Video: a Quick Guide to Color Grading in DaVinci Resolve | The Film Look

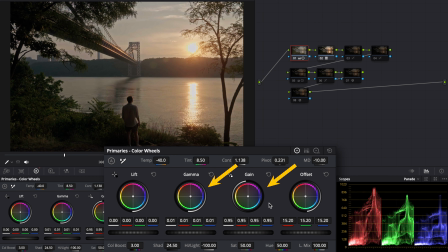I decreased the highlights and messed with the gamma and gain like the previous shot. This time I increased the shadows in my image to get some of that detail back. I lowered the temperature a bit, increased the tint towards the magenta, and decreased the mid detail by 10.
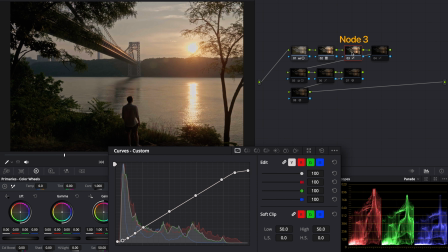And I also boosted the colors by 3. In the third node, I once again added default anchors to create this film curve. In the fourth node, I desaturated the greens in cyan because the color was bleeding a bit into the whole image. The following node was for the grading. I first decreased the reds in the lift and I warmed up the gamma.
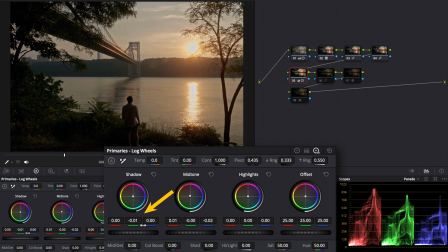Then in the log wheels, I first went to the shadows and made sure to add a bit of purple to make sure that the blacks were black. And of course I warmed up the midtones a bit more.
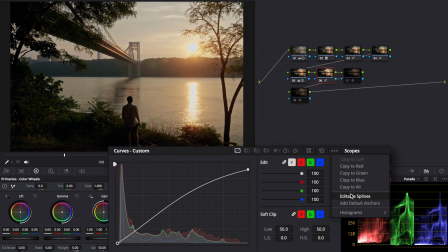In the following node, I once again went with editable spleens to make it pop a bit more and get more details in the lighter parts of the image.
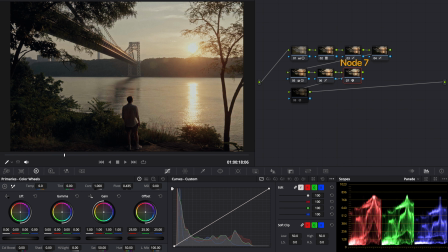For the next node once again, I added Dehancer. The film profile was 500t,
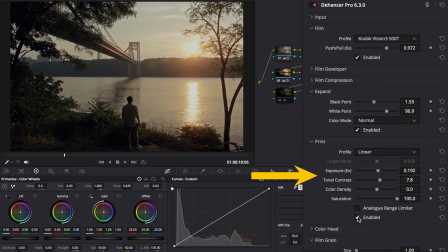I opened up the expand, and increased the exposure and contrast in the print tab.
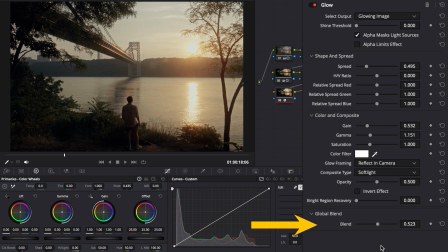Once again, here are my film grain settings. I ended this grade with glow in the last node, and here are my settings. I always make sure to lower the global blend, and I change the composite type to soft light. After changing those settings, I always recommend experimenting with the other ones, but you can see what I did here.
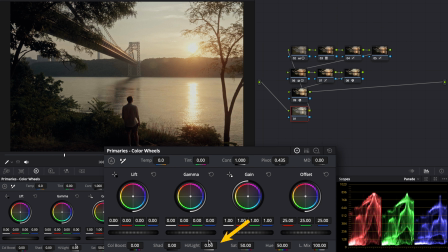After I finished, I realized I wanted a bit more detail in the highlights, so I added another node before the first one to bring that down even more. And that's how I color graded this shot.
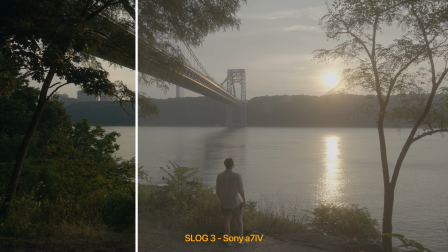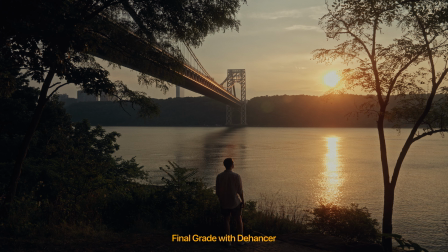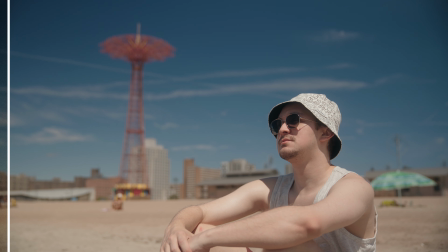In your shots, you might want a different look, so experiment with the color, exposure, and see how your image can turn out.
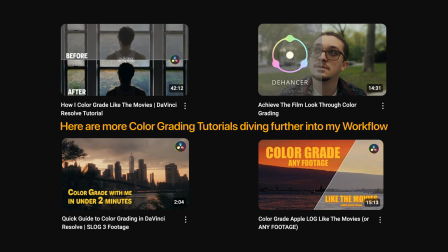If you want a deeper dive or further breakdown on my color grade workflow, check out any of these videos already on my channel. If you enjoyed this quick little run through of my color grade workflow, make sure to leave a like, drop a comment down below, and subscribe if you're new to the channel. I'll see you in the next one.